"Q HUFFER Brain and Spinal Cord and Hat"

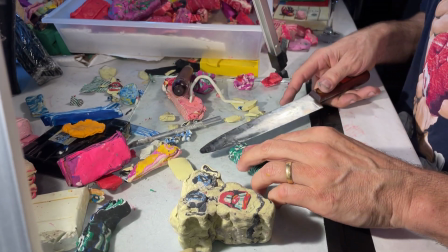(0:00)
So here is the,
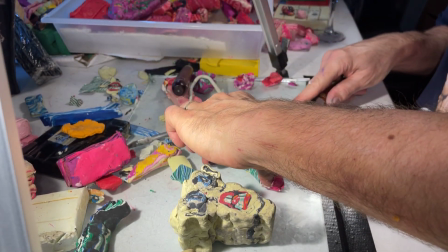(0:05)
let's get enough of this to be an eyebrow on both brows. And we're going to put in,
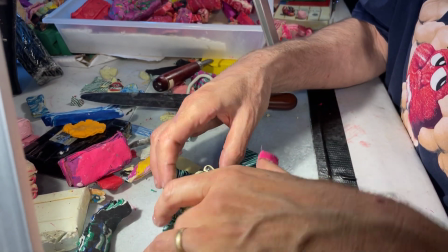(0:15)
angry brows, they're down, unhappy. Happy brows are up and they're out.
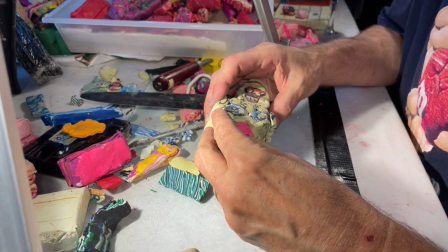(0:25)
And then sad brows are even more over to the side.
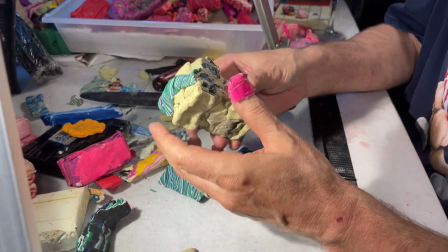(0:30)
In a sense, so the brow itself migrated on the face. It's a very elastic, expressive face.
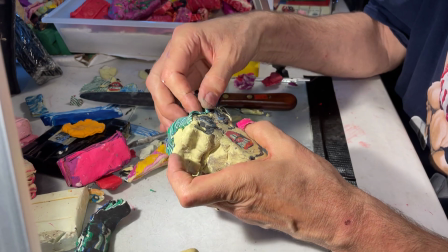(0:37)
But that's because I'm trying to focus anger into this sort of furrowed brow where you pinch everything toward the center.
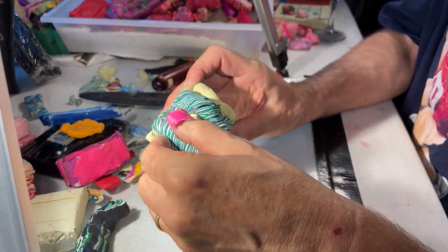(0:44)
And then this is the invisible happy thing right there where the eyes are taller.
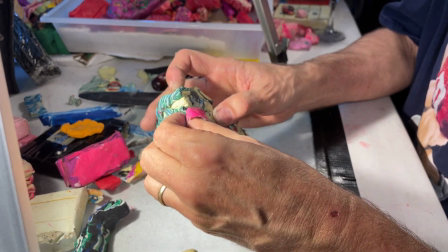(0:51)
And then this is the sad thing where they're down, but they have a kind of
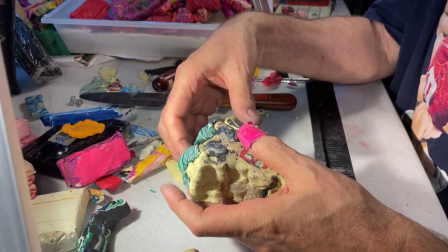(0:58)
pleading look.
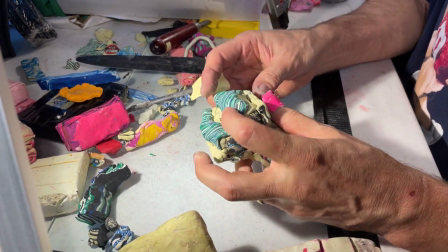(1:00)
And now we're finally ready to, in a sense, let's see.
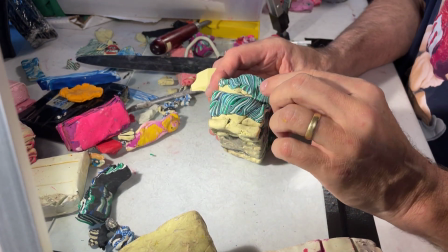(1:08)
I need to fine tune this.
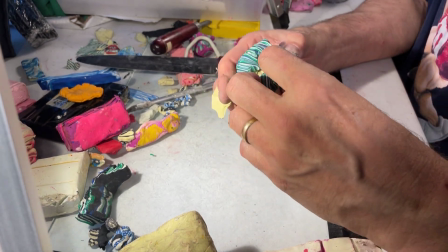(1:10)
Right now it's a little wobbly, so I'm trying to actually just define some of the shapes so they're not quite as random or soft, yeah.
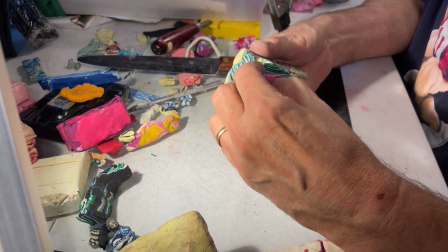(1:19)
So just finishing position, pose, that's all.
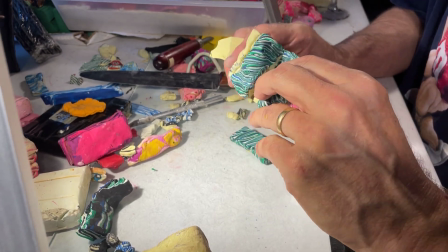(1:25)
This is just me trying to get the poses a little more like they should be. Okay.
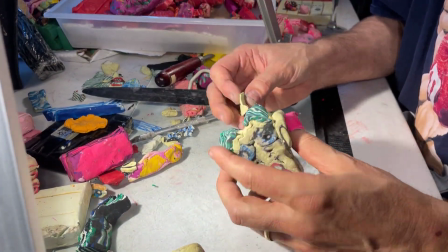(1:32)
Now we can fill it in and give them a forehead. This is the easiest part.
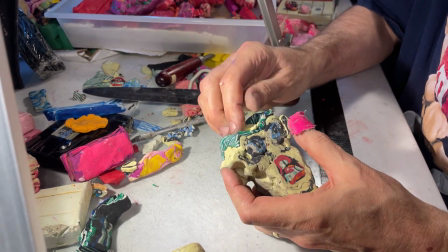(1:39)
If I were
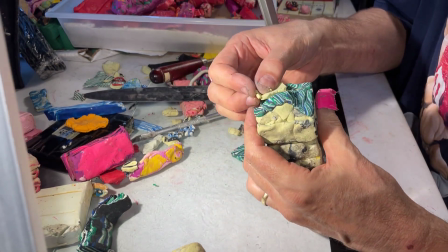(1:42)
making wrinkles on the forehead or doing anything more complex, I would worry about it.
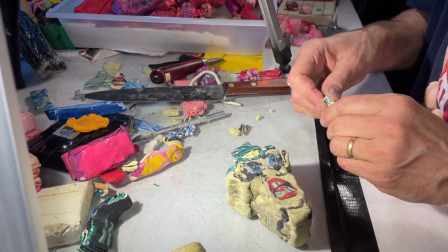(1:47)
But generally, this is a test, or at least a
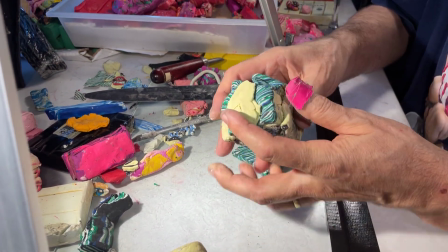(1:52)
simpler attempt at trying to show the
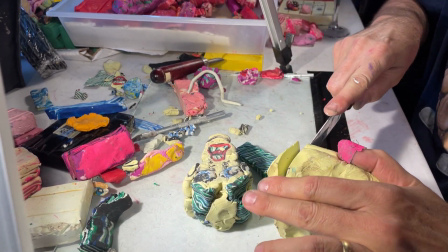(1:57)
expressive possibilities of moving through different emotions, and that's the point of it.
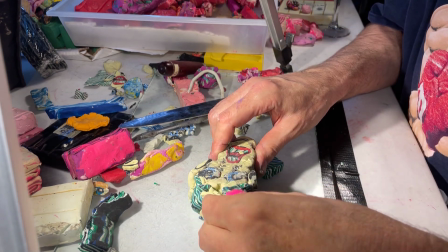(2:04)
So I'm not going to put in the well, I could actually sculpt it in, but I don't think it will.
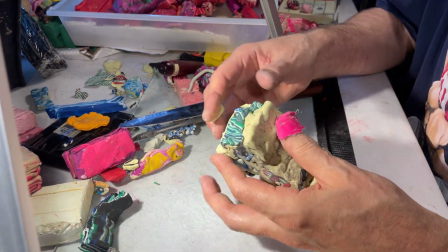(2:12)
I have a different idea in mind, which is I want
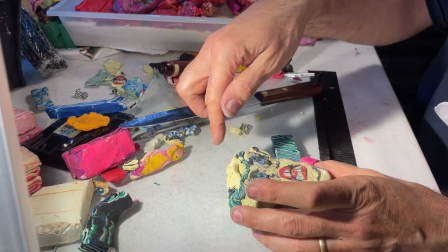(2:19)
to create the illusion that his head has been sliced open, and there's the illusion of a like flesh?
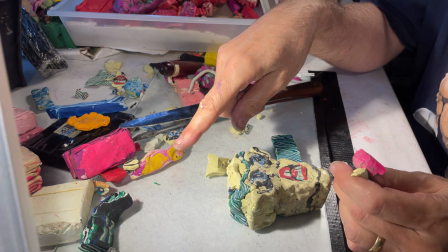(2:28)
No, a cavity, like a circle, a semicircle in 2D, an oval, a really pinched oval that makes you look like you're looking inside his empty head.
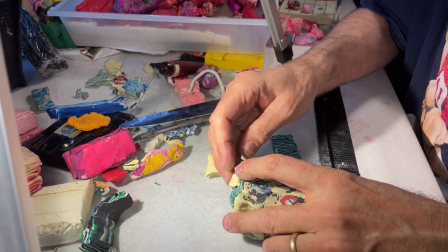(2:36)
And I'm going to cut it off the forehead.
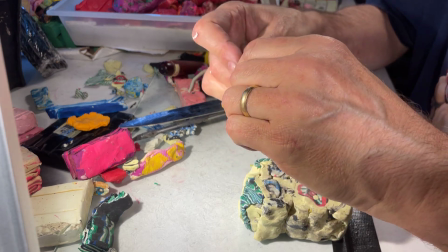(2:39)
So really all I'm doing is making sure that the expression, I'm putting in this negative, what I call negative space,
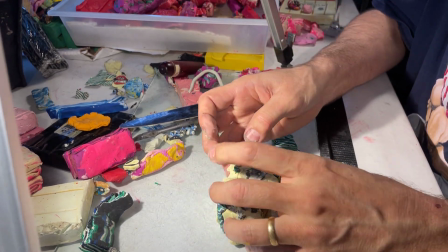(2:46)
which is to reaffirm the position of the actual content in the way the brows are functioning.
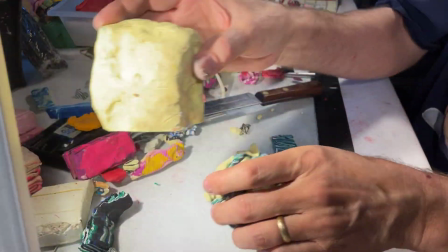(2:54)
All going in there just to there's no point to it other than to not distort what I already tried to make.
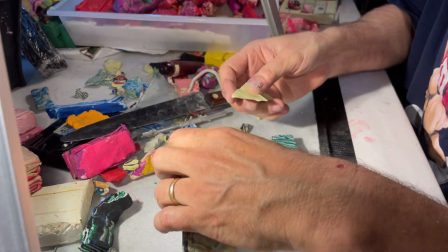(3:02)
So I'm just trying to reverse sculpt back into this without changing the shapes of what I'm pressing against underneath it.
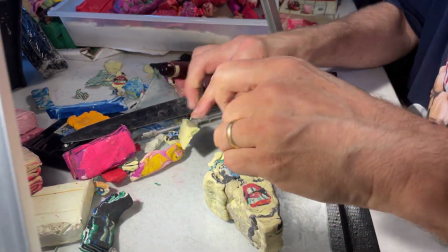(3:14)
Okay. All right.
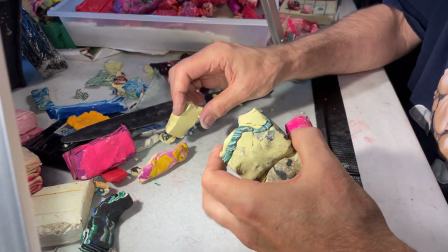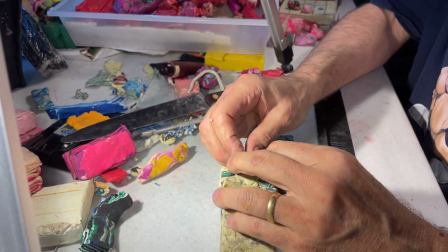(3:23)
I need to work up just enough,
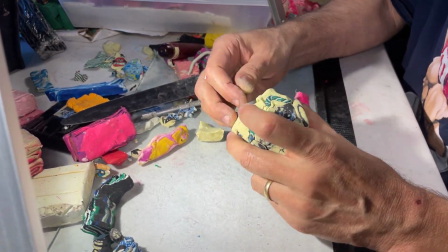(3:28)
build up enough of this that I can cut back into it. That's my goal.
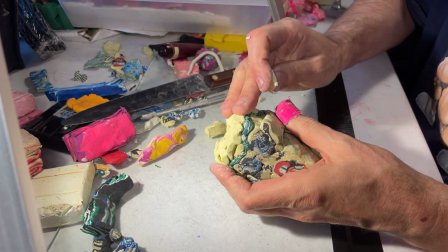(3:35)
Also, do I want to leave the brows open on the side? I could, I might.
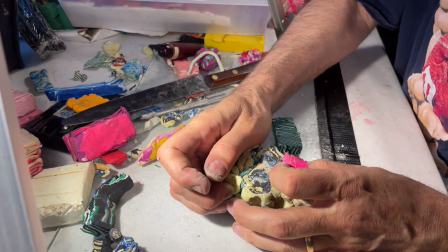(3:42)
Or complete the green yellow going down.
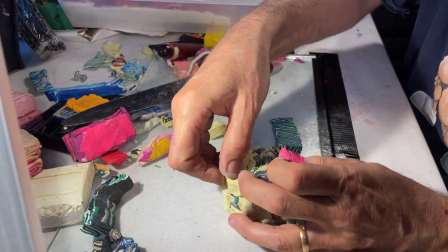(3:46)
Once you contour the shape, can you just fill it in flat after that?
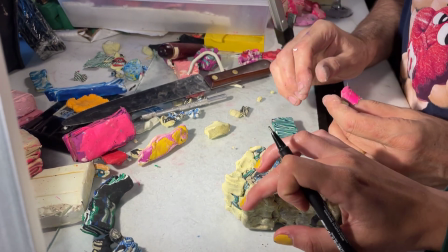(3:52)
Explain. Once the shape is cupped, yes. Can you just build on top of that?
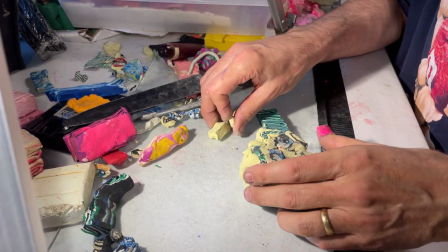(3:58)
Yes. Yeah, I'm gonna keep going. Yes, looking ahead very soon, once I've got enough to cut out now, I'm